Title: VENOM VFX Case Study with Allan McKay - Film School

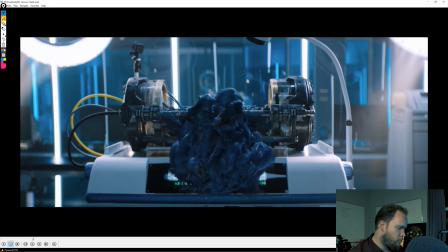So I was originally going to animate the symbiote kind of crawling on the ground, and they would transform and do some cool stuff, but it was typically going to be more upper body animation of Venom and the symbiote, which would be a lot more kind of articulated fem simulations in Houdini or in Max,
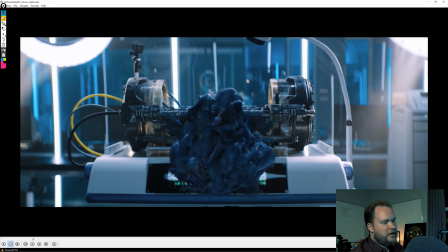rather than, you know, going for a very character animated, you know, driven animation. So I'm grateful that Lucas came on because it gave so much more freedom to what we're doing.
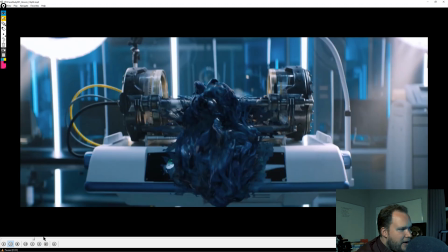So again, as this moves down, you can see that it's
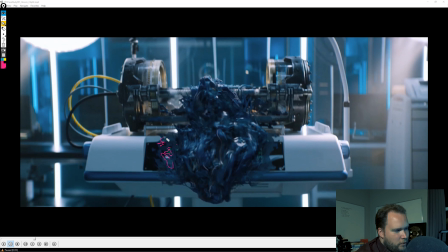interacting and creating, you know, all of these layers of interaction. So this is kind of like, I'd assume it's particles, but you could do it as masking with textures as well. You know, it isn't something that I feel is doing any fluid simulation.
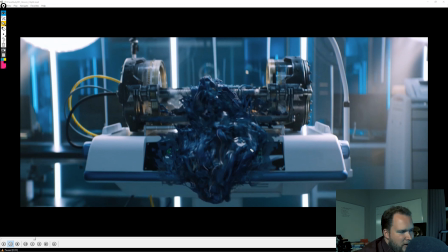It's just purely a distance blend. So in other words, as you have these arms kind of come down and interact with something, it would create kind of a splash decal around that area. So all of this again is you know, implicit shape. So all of it kind of metaballs together, but
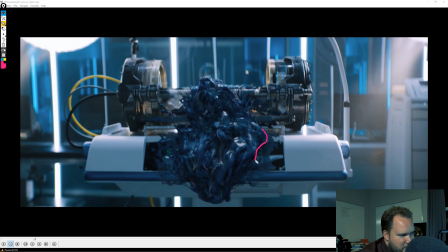what it's really doing is it's saying that this is the symbiote. And for him not to be just sitting on top of everything, as with a lot of the effects in Venom, there's that layer of interaction, whether it's the texture map on that girl's face of the veins,
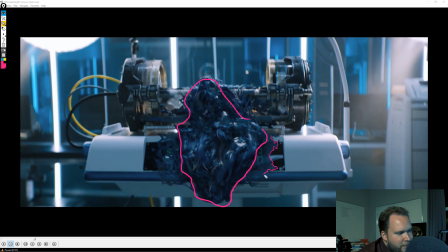or in this case, it's more 3D, but it's still that layer of interaction that ties it together. And so I like what they've done. I think it works really well. There's a few shots with the cloth, like when you'll see it on this guy's chest.
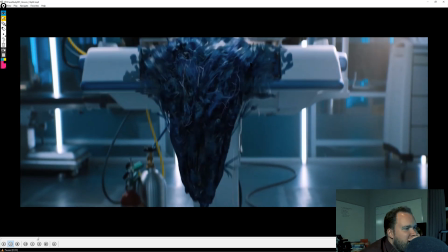I'm not a big fan of it. But in general, I think that it works really well here, and it's very necessary.
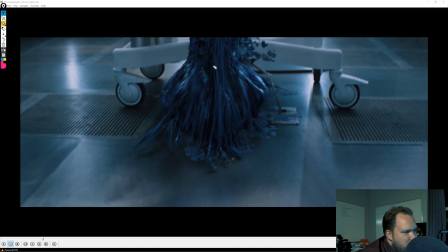So as you see it comes down, same thing, you get all these kind of spilt out splines. I'm assuming it's kind of like a rope simulation. It's kind of more a driven rope simulation, but it's looking for a surface, it attaches to it,
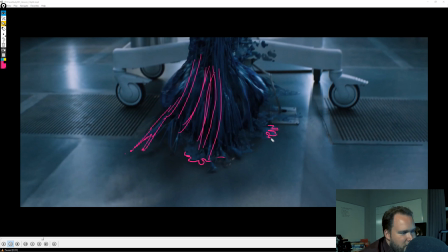and then there's that layer, you know, of dumb particles that are more there as an interaction with it all. So, like I said, I don't think it's fluid or anything. It's just a layer that's specifically there just to work with that.
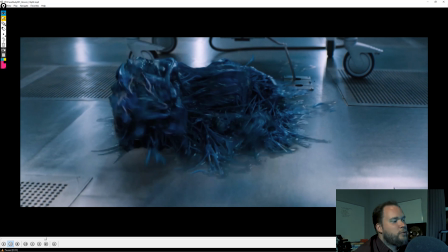But yeah, I really like what they've done. I think this would have been so fun to work on.
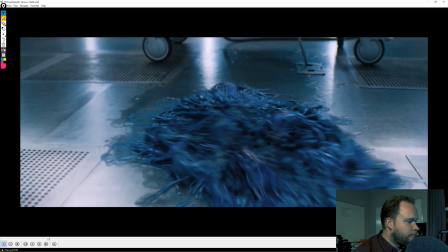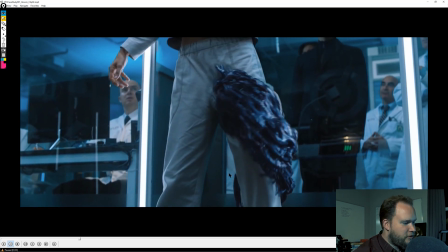So in the trailer, it stops there, which just looks really weird placing.
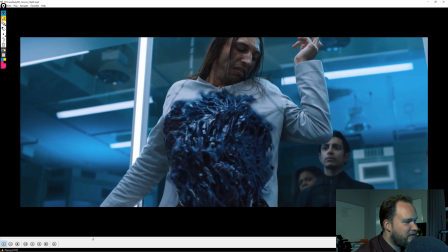So it makes more sense when he actually crawls up to his face. And again, like, this is so cool.
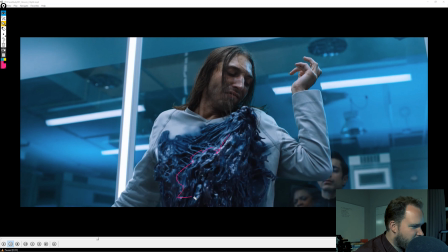I love the whole design of this, like all the splines and everything else. Like, I feel like it's basically a lot of splines and surfacing on top, and all of this kind of metaballs together, and it's more all the secondary procedural motion that kind of ties it all together.
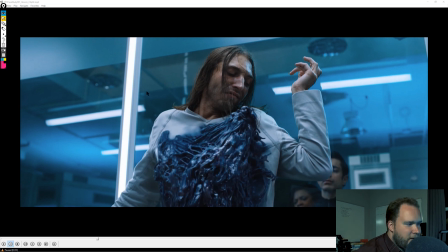So yeah, I think it's really cool.
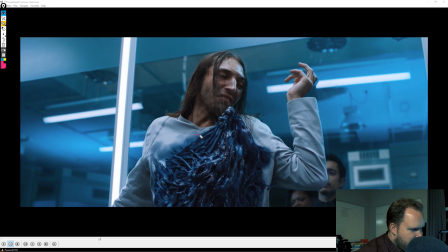But as you can see, we have that layer to make it feel like it's interacting with the cloth. Because again, if you couldn't see it, if it was just the CG character sitting on him, it's always going to look a little bit floaty.
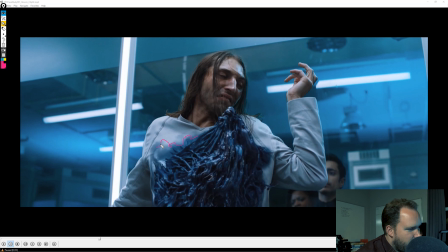But this is the only time, like, I'm not a big fan of the cloth stuff. Like, I feel almost like as if it's like a 2D mask. I realize it's not. I'd assume it's a texture map, and obviously it's meant to feel like it's wet, it's damp. But yeah, I don't know.
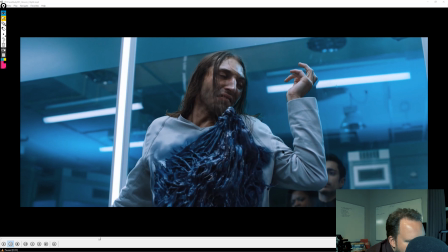I always think of, like, even at 2K, there's all the subtle detail to the cotton, and I just feel like it gets lost in that stuff.
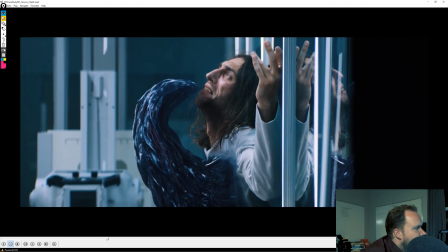I don't know why I'm picky about that, but it's just, it feels just very, you know, very much a mask rather than, you know, trying to do like wet cloth or something like that,
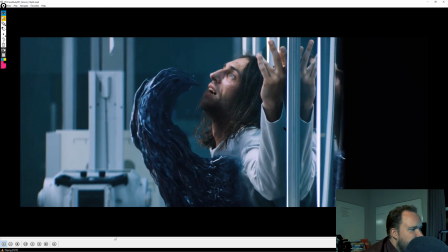which could be kind of cool.
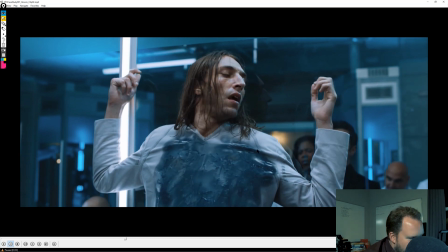But yeah, so I mean, in general, like I said, I'm just not a big fan of that wet kind of cloth feel.